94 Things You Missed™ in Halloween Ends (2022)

Go to EstablishedTitles.com slash CZsWorld to get your gifts now and help support the channel. One thing Halloween Ends does really well is foreshadowing, which makes it a joy to watch for your second and third viewing.
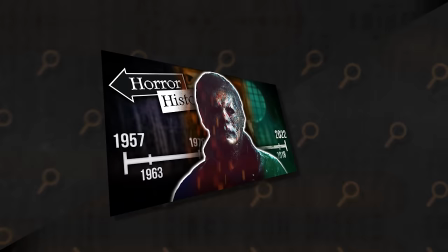[8:27]
There are many covert clues about Corey's transition to evil in alignment with Michael Myers. In my Michael Myers Horror History episode, I talked all about how Michael seems to be stuck in a childlike mindset because of his trauma at 6 years old.
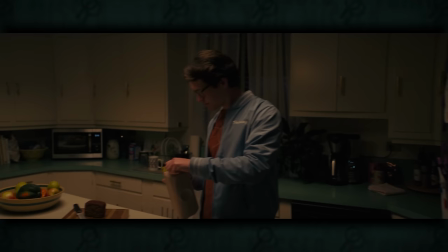[8:38]
Corey seems to have that same mindset, which can be seen in his beverage of choice. In the opening, he's confronted with a choice between chocolate milk and beer, and he goes with chocolate milk.
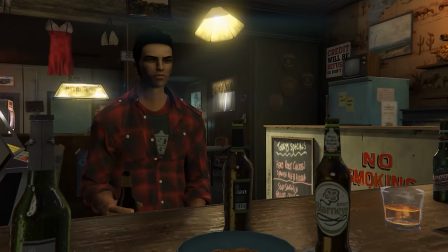[8:46]
Then again at the gas station, he chooses milk and refuses to buy beer for the kids pressuring him in the parking lot.
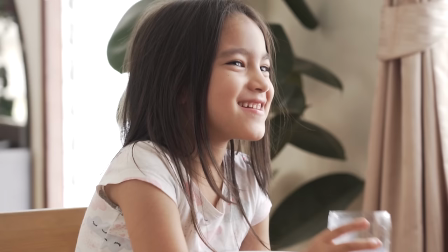[8:51]
Beer is obviously an adult beverage, you have to be 21 to drink it in the US,
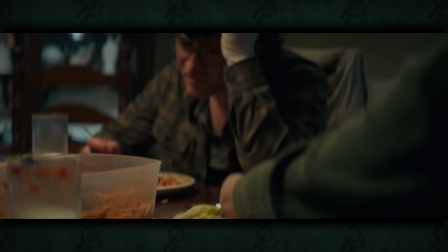[8:55]
while milk is considered to be beneficial for growing children, but the lactase enzyme responsible for digesting it goes away in most adults.
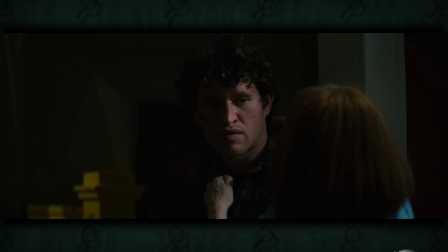[9:01]
I also noticed that Cory's mom drinks milk with her spaghetti, and she definitely has some weird issues.
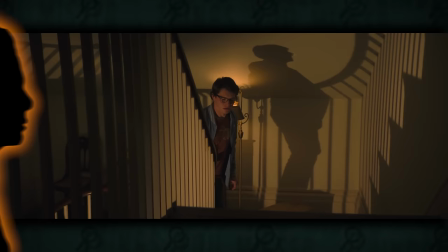[9:07]
Another example of foreshadowing can be seen in Cory's actual shadow as he heads up the stairs. It looks like the silhouette of Michael Myers, which we saw before in Halloween 6.
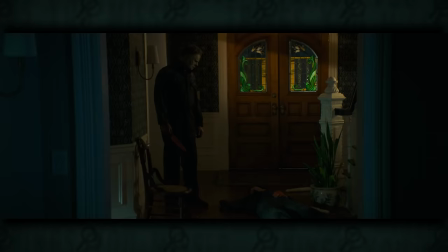[9:15]
As I mentioned, Cory is a mechanic, and we see him in his work uniform early on, which happens to be the same costume that Michael Myers wears.
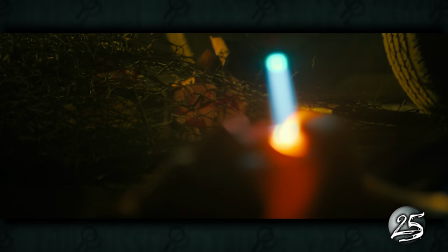[9:22]
He's also seen using the blowtorch, which he would later weaponize against the leader of the bullies, Terry, in a pretty awesome kill.
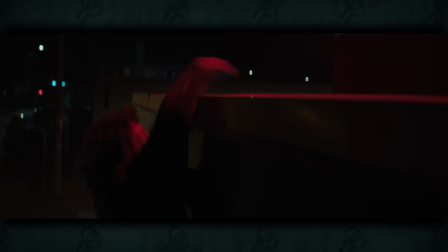[9:28]
When Cory and Allison hang out on the rooftop of the radio station, he claims he's not interested in immortality and drops down to the ground, falling on his back. He appears to be hurt, then sits up in the same fashion that Michael always sits up after a recharge period.
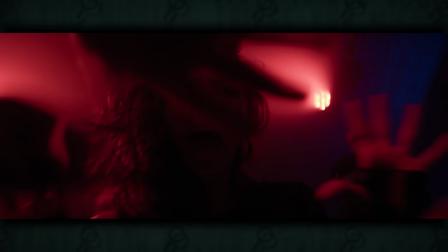[9:40]
Corey's death, or at least his apparent death, is also foreshadowed during the dance party scene. He's laying on the dance floor, for some reason, and Allison runs her hands along his face and neck. At the end, when Allison comes home to discover Corey's self-inflicted injury, she finds herself in the same position.
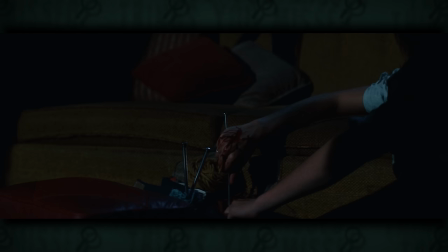[9:53]
Outside of hints about Corey, there are also other aspects of the movie that are set up. The recap at the beginning uses a shot from the original Halloween of Laurie attacking Michael with her knitting needle.
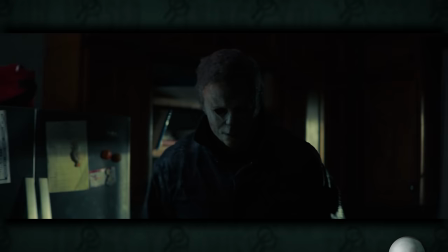[10:02]
Most of us have seen the original Halloween, but it's a nice touch to include that for those who haven't because it foreshadows the moment later in Halloween Ends.
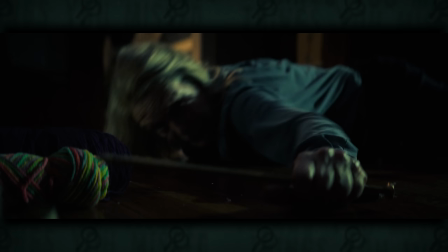[10:09]
We even see that she still knits, so it makes more sense when she finds the needle and uses it as a weapon in the final battle.
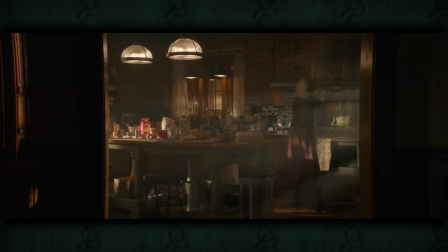[10:14]
There are many aspects of the final showdown that are set up earlier on, like the scene where Laurie burns her pumpkin pie.
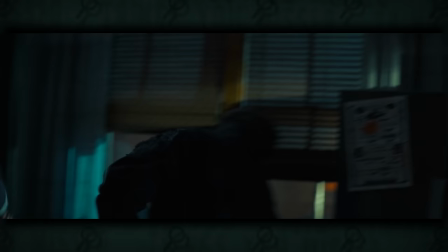[10:19]
This shows us the location of the fire extinguisher, so it's more satisfying when she gets it and uses it in the finale.
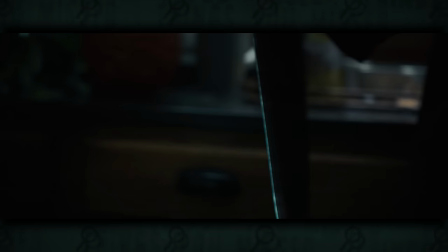[10:24]
Similarly, there's a scene where Allison leaves her meal in the microwave for too long and it explodes. Lori later does this on purpose as a loud noise that can distract Michael.
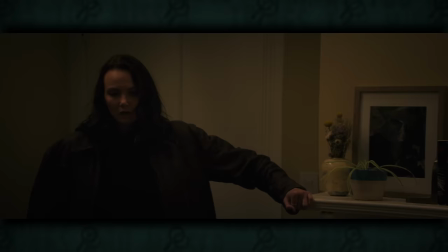[10:33]
Then, when Lori tries to warn her granddaughter about Cory, she uses the following words… I'm not going to let this happen to you.
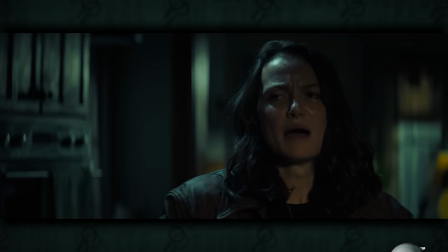[10:39] You have to believe me!
Which are the first words out of Allison's mouth when she comes back to save her grandmother.
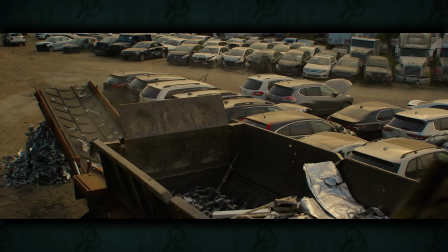[10:44] I'm not going to let this happen to you.
And the last thing I'm going to point out as far as foreshadowing is how they foreshadowed Michael's death.
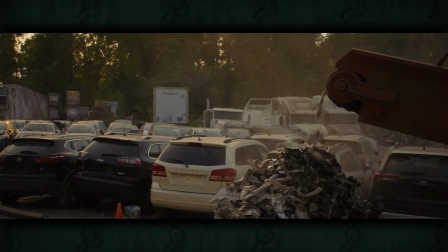[10:50]
One of the first things we ever see at the junkyard is that industrial shredder. It's very brief, but it's a nice setup.
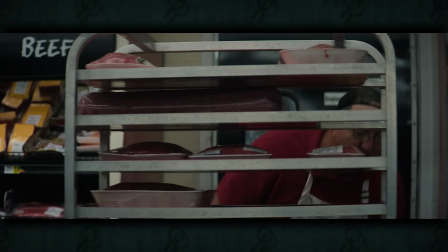[10:55]
It's shown again later on, but my favorite might be the butcher at the grocery store.
Three pounds of brown chicken, right here on the top.
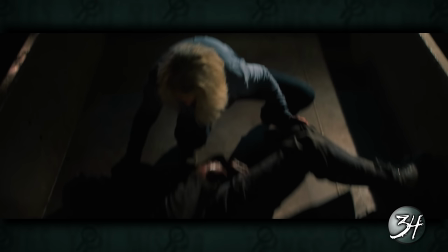[11:02]
Is that a little clue that Michael is eventually going to become ground beef himself?
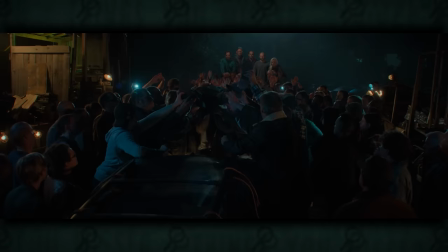[11:06]
The procession scene right before Michael's body is destroyed is a great way to wrap up the trilogy, because it allows us to see many of the characters who made it all the way through,
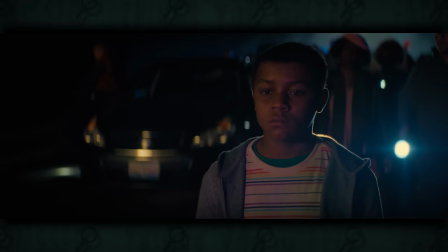[11:13]
like Sheriff Barker, the graveyard caretaker Sandra Larson, and the snarky kid Julian Morrissey.
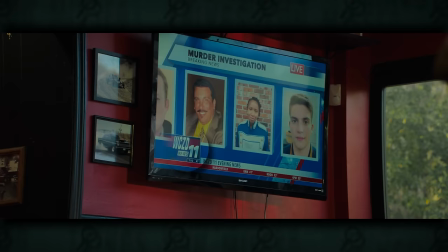[11:18]
Each of these characters appeared in all three movies and survived till the end. We even see WCZD make one last appearance.
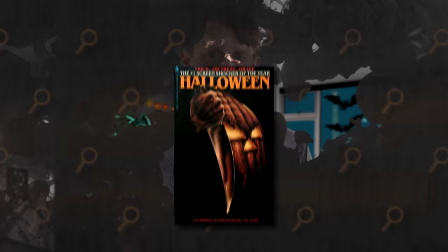[11:24]
Nice. Let's move on to the easter eggs. Some Halloween fans may remember the Halloween novelizations. These books were not canon, but gave fans a little more detail about their favorite Halloween stories, characters and lore. The novelization of the original Halloween has details about what became of Judith and Michael's parents after losing their kids,
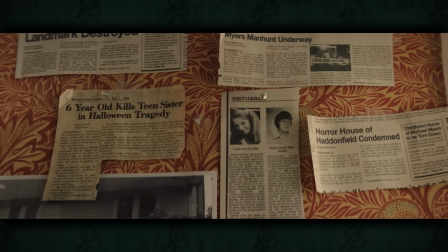[11:40]
where they are given names for the first time, Donald Meyers and Edith Meyers.
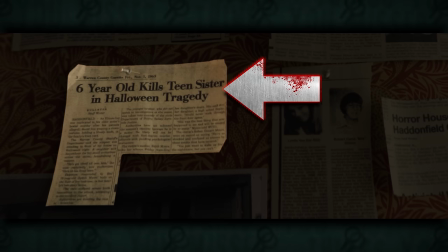[11:44]
These names are referenced in Halloween Ends in an article pins to Laurie Strode's Wall titled, Six-Year-Old Kills Teen Sister in Halloween Tragedy. You can see their names from the novelization are now canon. There's also an obituary section revealing the name of Linda's mother, Marilyn Vanderclough. This is also a name taken from the novelization. Then again, you might not want to trust the newspapers. This article, titled Meyers Manhunt Underway, states that Michael had 27 victims in 2018.
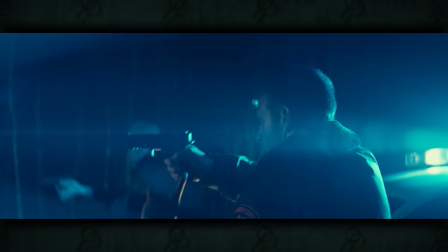[12:08]
It's not entirely clear who lived and who died, but if you tally up all of the victims from Halloween 2018 and Halloween Kills, you would get a number somewhere in the 50s.